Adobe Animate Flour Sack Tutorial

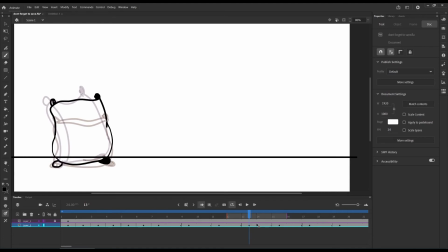8:18 Or sometimes you want it to like really emphasize an action, like starting a run. So in the beginning, I want it to go fast.
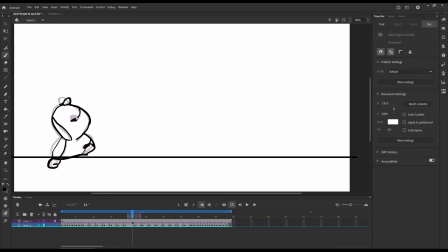8:33 And then in the middle, I kind of want it, I want the viewer to have a moment to kind of understand what's happening. And it doesn't have to be uniform. See how here I have it just a little bit longer? Because I really wanted to emphasize the start of that run.
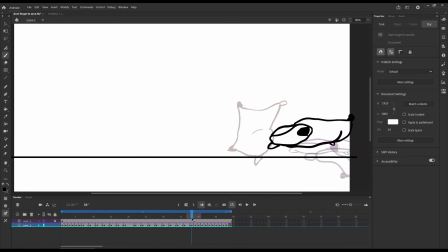8:53 And then the fall, because it's, you know, just a slide on the ground, I also made the frames closer because it's just a smooth little slide on the floor, you know?
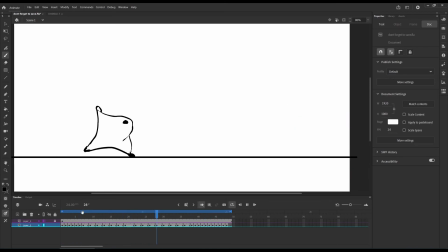So yeah. And if you're not satisfied with something, most of this is just like seeing things with your eyes. You can always just draw. It gives you space to draw in between the things as well.
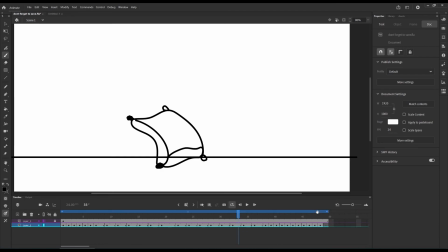9:27 And you're not limited to like a certain keyframe time. If you need more than 2 seconds or you wanna make it longer, or it's like 2 seconds and 5 frames,
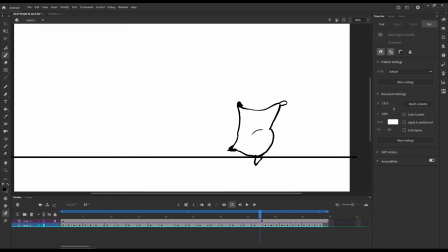9:45 I don't think anyone will deduct points or I don't think it'll take away from your animation or drawing doing that. But
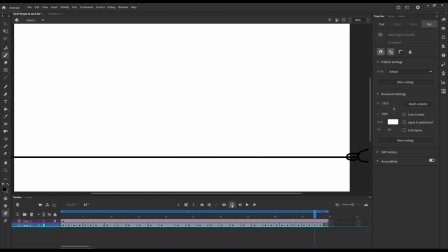10:03 Yeah. That's pretty much it. It's a very simple exercise. Takes maybe about an hour. Give or take, depending on how familiar with the program you are.
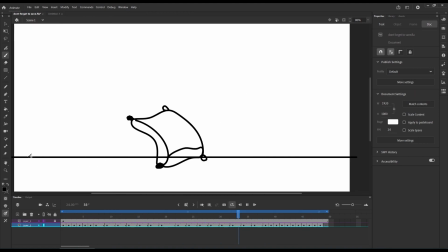10:18 But yeah, it's just four tools. Paintbrush, eraser, knowing your timeline, and the line tool. All right. That's it for this tutorial, and I'll see you in the next one.